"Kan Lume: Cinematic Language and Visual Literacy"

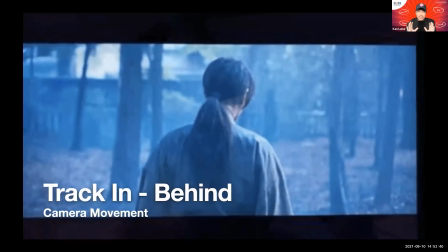12:28 The camera slowly tracks in, and physically, what are you doing to the audience?
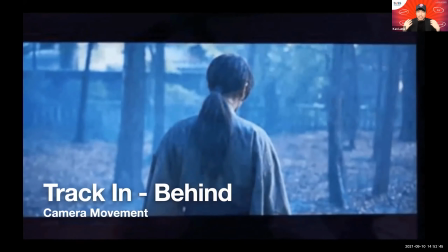12:33 You're moving them closer and closer to the back of his shoulders. And the implication here is that as he is contemplating his path ahead, the burden, the pressure, the responsibility, the sense of responsibility on his shoulders starts to grow.
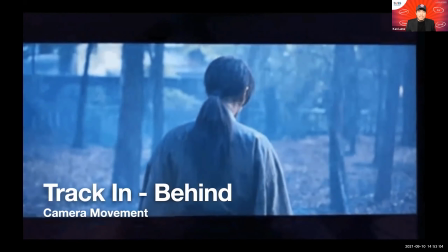12:51 So this is a moment of pondering and of taking on of responsibility.
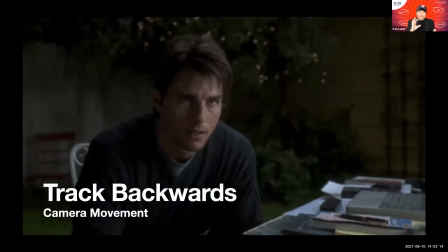13:00 You can use the exact same setup, but instead of pushing in the camera, now you're pushing away from the character. Physically, you are slowly moving steps away from the character. And what are you saying with this shot?
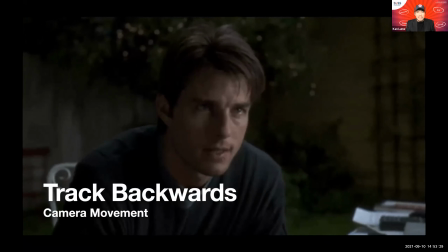13:17 You're communicating that he needs time alone.
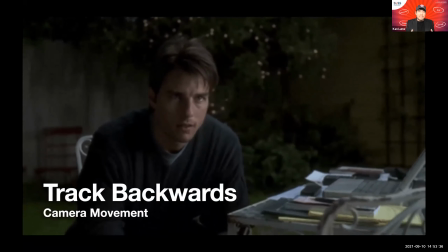13:22 This is a character who has just misbehaved, a character who needs to be left alone to mull over his own thoughts. And you will come back to him. You are temporarily moving away from him, and you will come back to him once he has sorted himself out.
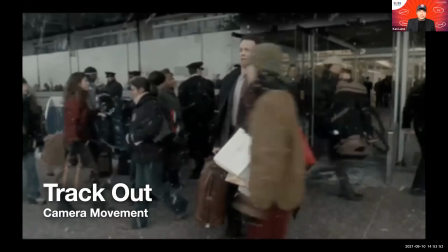13:40 This is a very beautiful shot,
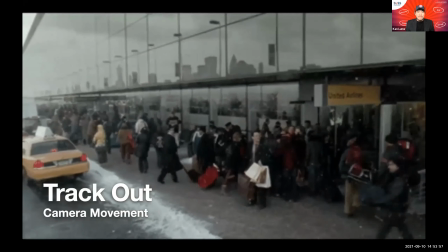13:43 a track out, where you not only move away from the character, but outwards and upwards.
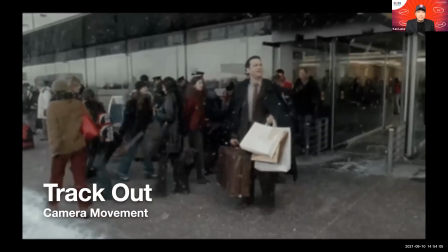13:53 A very impactful, elegant shot.
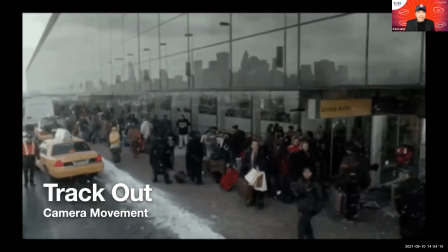13:57 And what does it say to the audience? This character has reached the end of his journey.
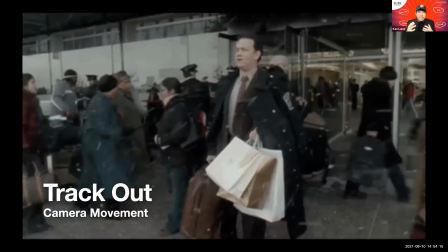14:02 He has completed, he's overcome his difficulties, solved all his problems.
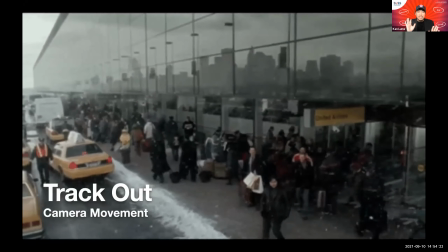14:08 And now, almost like a guardian angel, you are saying farewell to him, leaving him to live his life out in peace.
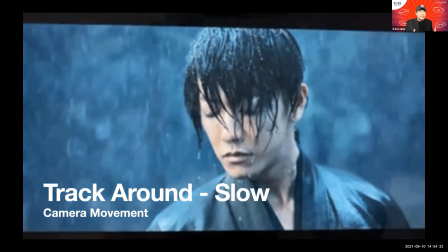14:20 The possibilities are endless. Here's another one.
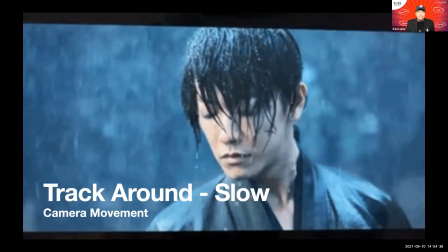14:24 You track around a character, and speed of the movement will change the meaning altogether of what you communicate. If you track slowly around a character, what happens physically in this shot?
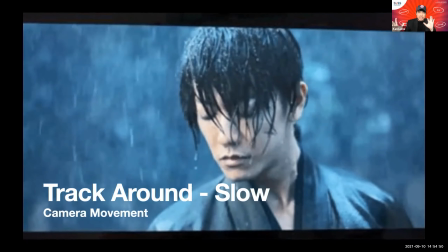14:37 The background moves, it shifts very gradually behind him.
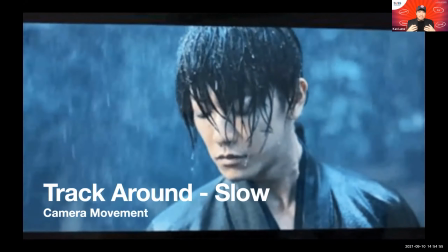14:42 And again, it gives you a sense of meditation.
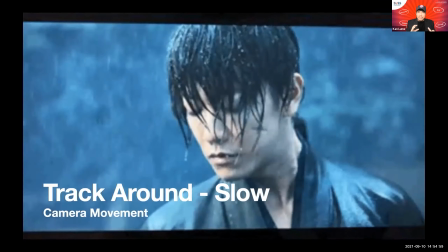14:47 It suggests a kind of meditative thoughts that are moving.
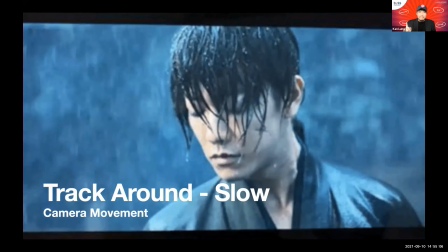14:52 He's mulling over his thoughts in his head. And you can see here as well that towards the end of the shot, he lifts up his chin slightly.
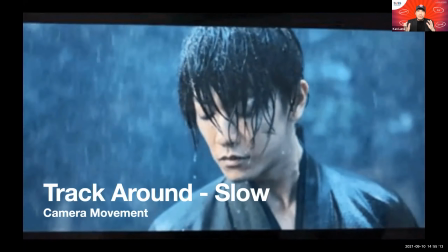15:01 So when you start to even combine camera moves with actor movement,
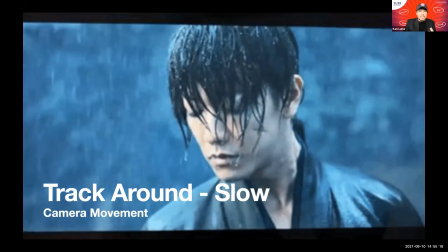15:06 you get very expressive communicative shots.
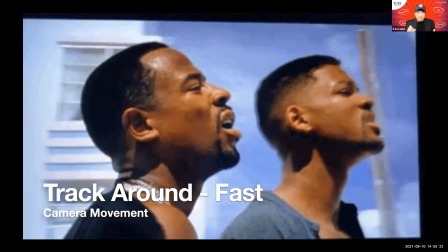15:10 The exact same shot, tracking around a character, but this time you go fast.
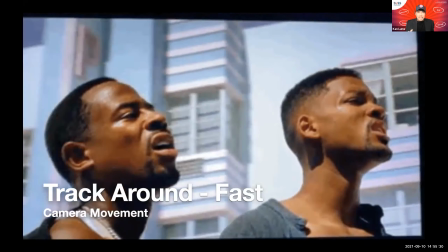15:16 And what do you communicate? Something altogether different. In this shot, the buildings behind them are literally spinning around.
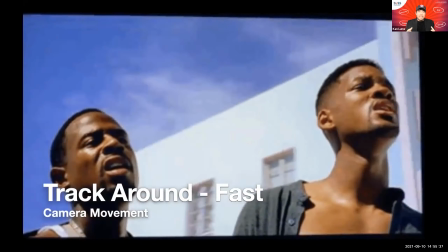15:25 And what does it communicate? That their world is out of control.
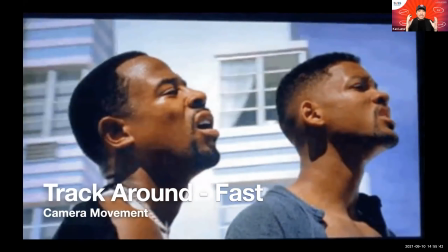15:30 We are emphasizing their anguish.
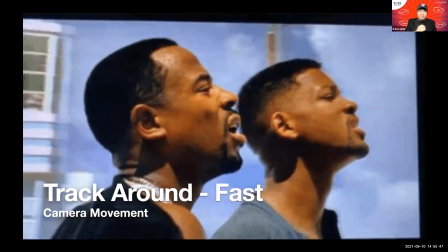15:34 And when used to drive home that message, how beautiful it is when it exists in your film.
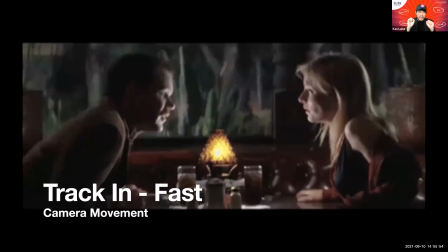15:42 Likewise, the first shot I showed you, the tracking in, now we have it fast.
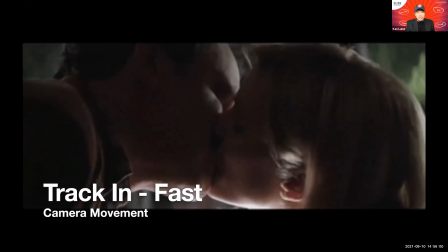15:47 When you track in fast, you generate a lot of high energy.
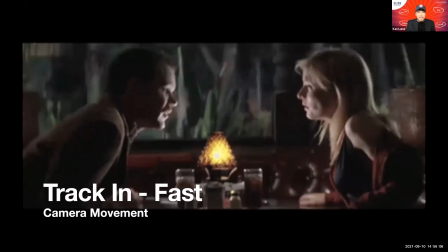15:52 And in this particular scene, we are trying to emphasize the euphoric
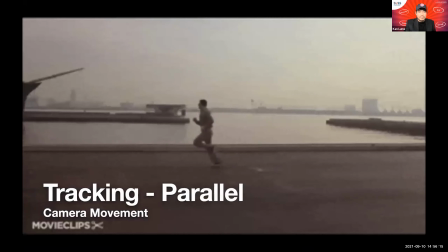16:01 moment of this spontaneous first kiss. This is a very interesting camera movement.
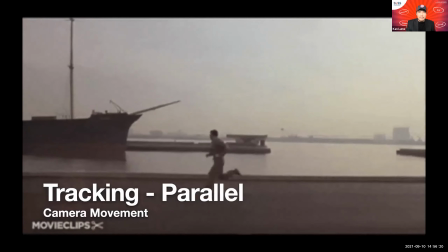16:09 This is a track parallel.
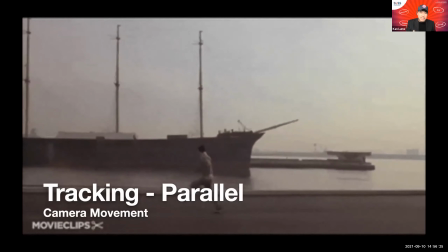16:11 As you can see, the character that's moving at full speed within the frame is actually roughly in the same spot.
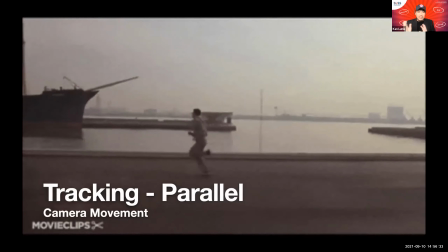16:20 And it's the background that's kind of moving behind him. And so what are we doing? We are moving the audience at exactly the same speed as the character.
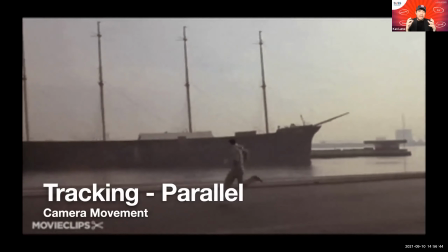16:31 So I would submit to you that what we are doing is we are matching the energy of the moment.